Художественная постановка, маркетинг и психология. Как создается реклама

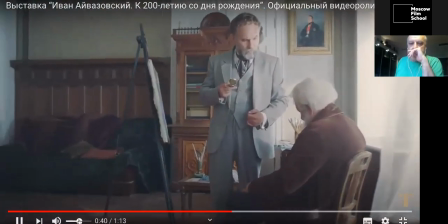83:12 Не кольцо, когда заветный зыб твою я опустил, и не камень самоцветный я в тебе похоронил, нет.
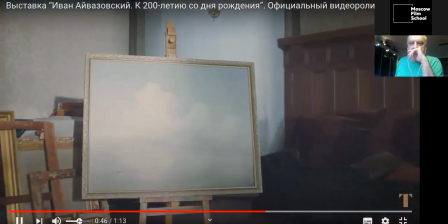83:20 В минуту роковую тайны прелести влеком душу,
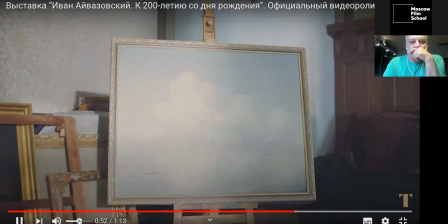83:25 душу я живую сохранил на дне твоем.
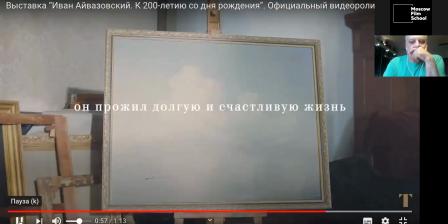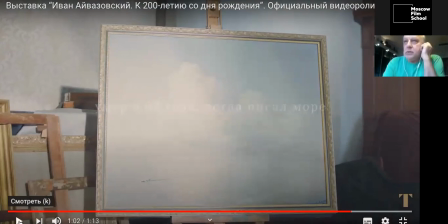83:37 Ну, не мог не насладиться сам этим роликом еще раз, потому как креативный директор этого проекта Ася Вучисич, великолепная работа, очень уважительная, замечательная персона Аси, с моей стороны, респект лишний раз.
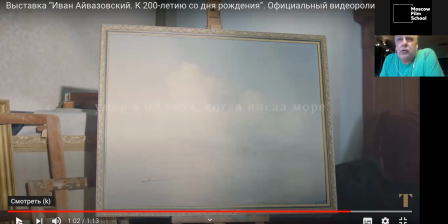83:51 Режиссер этого фильма Исаков, это наш студент был. Я знаю, что все участники съемочного процесса, все наши студенты там были. Художницу могу путать, но точно наша выпускница. Что я хочу отметить?
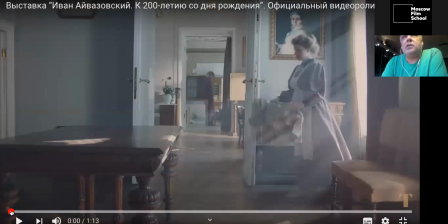84:05 Теперь, как здесь все, как работают слова Тютчева на экране?
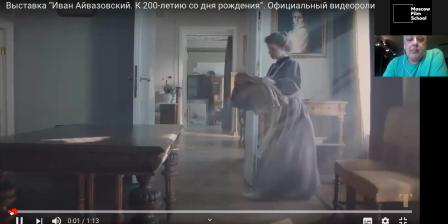84:11 Вот я просто хочу на это обратить внимание.
Ты волна моя морская.
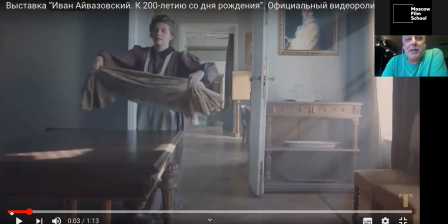84:17 Ты волна моя морская.
Понимаете, вот что значит перенос на экран?
Ты волна моя морская.
Ее еще нет волны. Вот она за долю секунды про нее объявили, а сейчас она появится на экране.
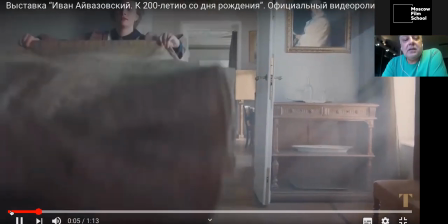84:32 Посмотрите. Видели волну? Вот только что волна.
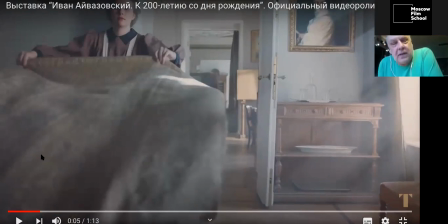84:37 И зритель, это скатерть, верно, расстилаемая скатерть, но ощущение волны.
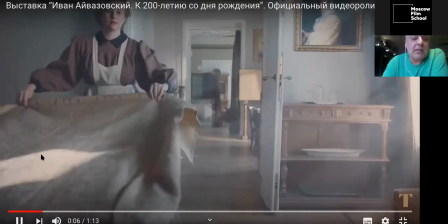84:43 Замечательная иллюстрация. И дальше это можно наблюдать бесконечно.
как покоя сиви грая, чудной жизни ты полна.
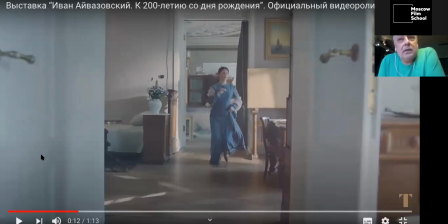84:52 Ты на солнце весьми.
Чудной жизни ты на солнце ли, да? Ты на солнце ли. Посмотрите, какая красота здесь, иллюстрация. Ты все пронизано солнцем, приятный солнечный день. И работает, то есть раз уже отработали на сознании зрителя волной, второй раз отработали солнцем, а это дальше происходит.
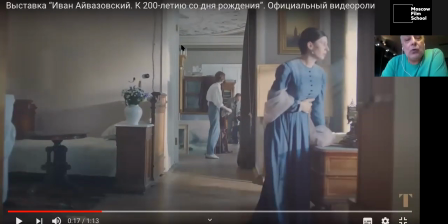85:16 Небосвод вам упомянули. И вы тут видите ракурсную точку на интересный потолок. Небосвод, вот он. Притом я разбираю, я думаю, что мои коллеги скажут, мы даже не задумывались об этом, но это происходит на уровне эмпирическом каком-то.
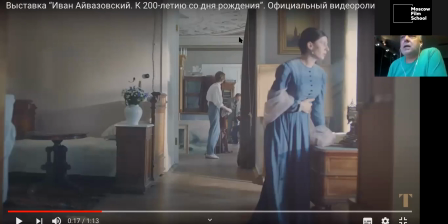85:31 И ракурс камеры, и состояние кадра, и те нюансы, на которые я сейчас обращаю внимание, и не случайно платье-то у нее голубое, потому что ты волна моя морская, это цвет моря.
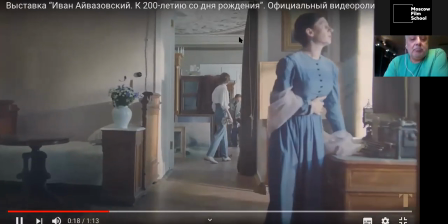85:47 А дальше что происходит?
Сладок мне твой тихий шепот.
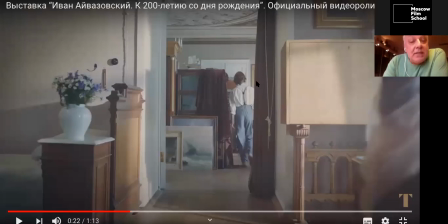85:53 Смотрите, вам только что сказали, тихий шепот. Вы же не видите, что там. И вы понимаете, что за этим что-то есть. Про это что-то там происходит, тихо шепчут люди.
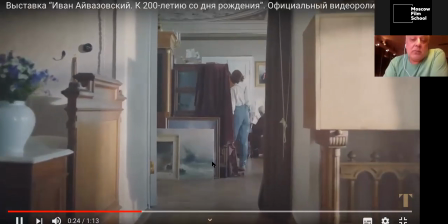86:06 Мы сейчас это увидим. Но потому что, к сожалению, там...
Стоны вещей твои.
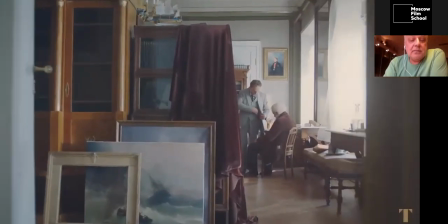86:13 Будь же ты в стихии бурной, то угрюмо, то светла, но в ночи твои лазы...
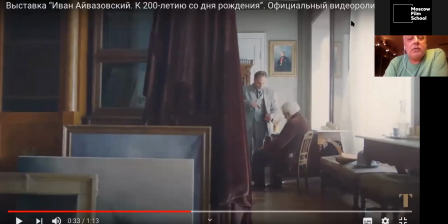86:18 Светло, светла, и вам иллюстрирует свет. Все это не случайно. Это очень выверенная, тонкая, грамотная работа с помощью всех инструментов. Перенесен смысл, перенесено чувство на экран. Это вообще очень сложно поэзию перенести.
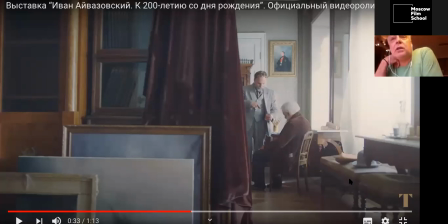86:36 Это тоже реклама. Вы не думаете, что реклама, это когда кукулу вам показывают на экране.
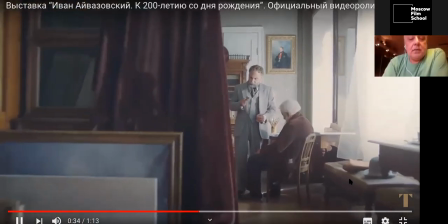86:42 Зорный, сбереги, что ты взяла.
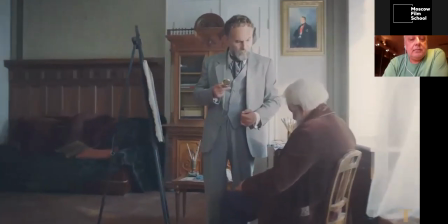86:47 Не кольцо, когда ж заветный зыб твою я опустил, и не камень самоцветный я в тебе похоронил.
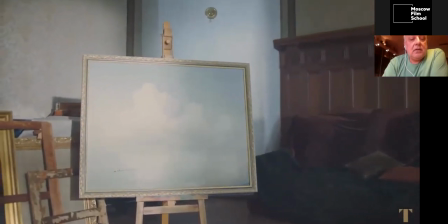86:53 Нет. В минуту роковую тайной прелести влеком душу.
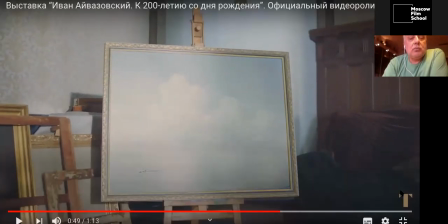86:59 Слышали, да? Душу. Это же потрясающая иллюстрация души. Куда всегда душа отлетает? В облака, на небеса. Вам это проиллюстрировали.